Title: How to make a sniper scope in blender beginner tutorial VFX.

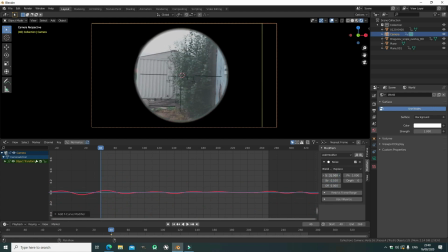7:56 So we can play with the scale and the strength to lower it down, just to have a subtle hint and a slight camera shake, just to add some imperfections, as if like the breathing, the movement of his body and all that, all little details that would be in the real world.
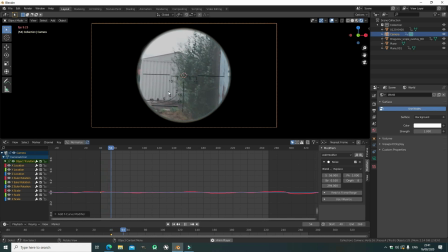8:13 We have to imitate that to have the most realistic simulation possible, the most realistic copy. So now let's copy this and select the y-axis and paste it again.
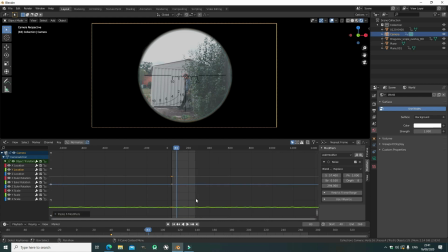8:29 Now we can change some values to not have it uniform and the same, but we can find the graph, this one's green, and we can zoom in and change the offset, scale, the strength just slightly. So we have slight subtle movement, and for the z-axis we do the same, we paste it,
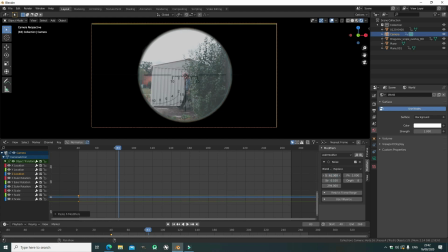8:47 and let's just change the strength a little bit and the scale, and it's also a slight but subtle but really useful camera shake. And okay, that's almost done. Now all we need to do is render this out.
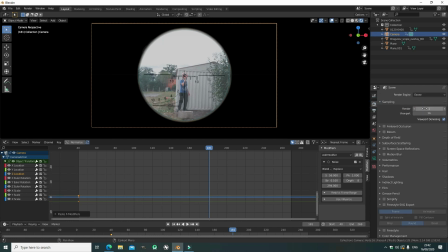9:04 So let's go to render, put the number of samples to 1 because we have predefined resolutions and everything. Let's go select a video file format. I suggest you do the same as I, because this is, in my experience, the best file format.
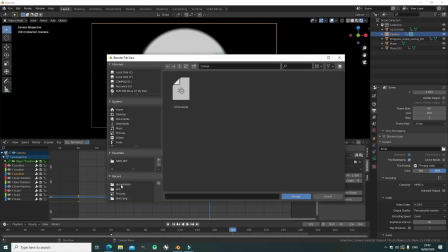9:19 And let's select an output folder. In my case, I'm going to overlay it on my previous test render.
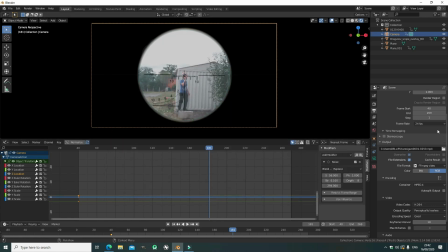9:27 But you should create a new file or a new video. Now let's make sure the resolution is the same and the frame rate is the same as well, and the begin and end frame are good.
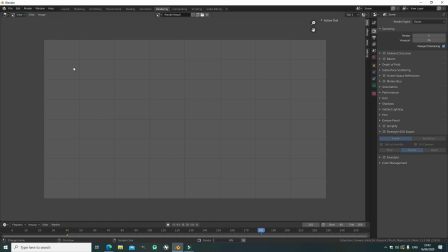9:40 And now let's render this out with Control F12 or render the animation. Okay, hope this tutorial is good.
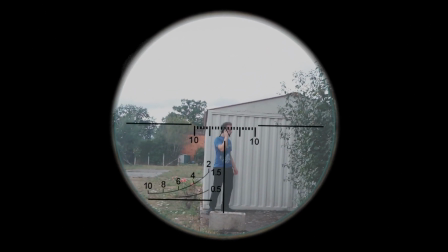9:52 I'm gonna do a few more tutorials like this, so if you want to see them as well, and if you don't want to miss them, you should probably subscribe, but then again, nobody does, so thank you, goodbye.